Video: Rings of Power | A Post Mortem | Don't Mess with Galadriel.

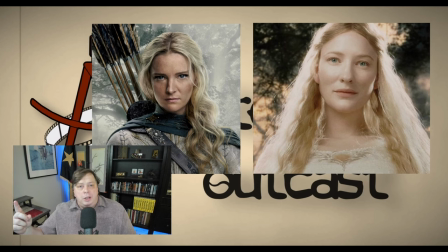11:34 On one hand, the audience already has their preconceived ideas of what Galadriel should look like beautiful feminine ethereal and on the other hand they're being presented with the rings of powers new interpretation of Galadriel androgynous masculine and harsh
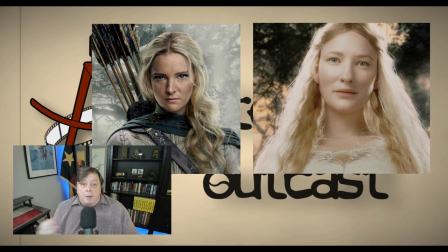11:54 she's scruffy dirty even if you tried to make a Venn diagram laying out all the different visual characteristics of both Galadriel's there would be no overlap these are two very different people or elves. In of itself, there is nothing wrong with changing the appearance of an existing character. Your story, your rules, you can do whatever you want. But there's a catch. You're playing with fire whenever you start to mess around with people's preconceived ideas of existing characters. You better bring the goods, tell a compelling story, or the audience will turn on you in a heartbeat. As far as the audience is concerned, the Rings of Power already have two strikes against them, and we don't even know anything about the story yet. So what's the very next thing the Rings of Power decides to do? Unveil a photo shoot.
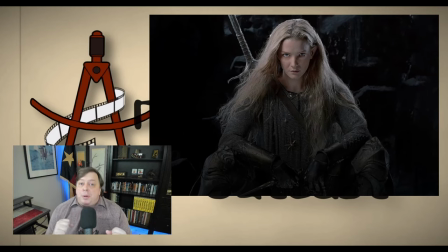12:51 Whoever came up with the concept of this picture, and more importantly, whoever allowed this image to ever see the light of day, burnt the rings of power to the ground before it ever even got started. Guaranteed the audience would turn on Morford Clark, never accept her as a Galadriel,
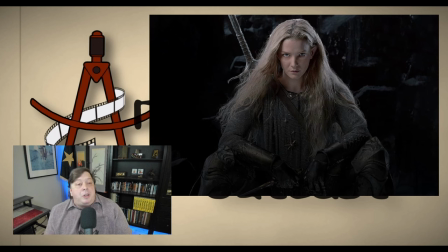13:11 and guaranteed that the assassination attempt of Galadriel would fail. This image is supposed to portray Galadriel as a powerful warrior woman. It doesn't do that. Instead, it projects aggression and hostility towards the viewer, the audience.
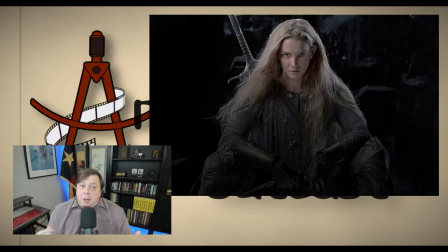13:29 Whenever you have the subject of an image looking directly into the camera, the viewer interprets the message, the symbolism of that image, to be aimed at them personally. In real life, if you encounter somebody with Morfid Clark's body language holding a deadly weapon,
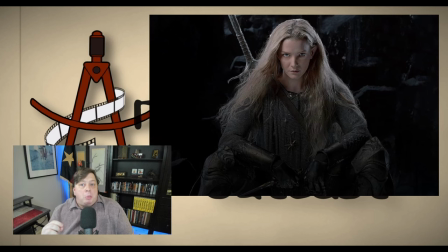13:49 staring at you with the intensity that Morfid Clark is staring at the camera, you face the real possibility of imminent violence. You feel the same levels of aggression and hostility that are being aimed at you.
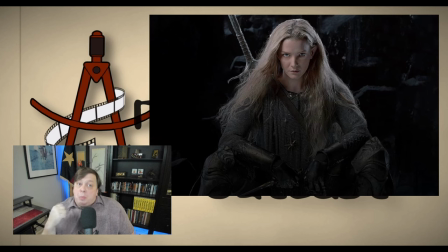14:04 Fight or flight kicks in. You are now prepared to meet violence with violence.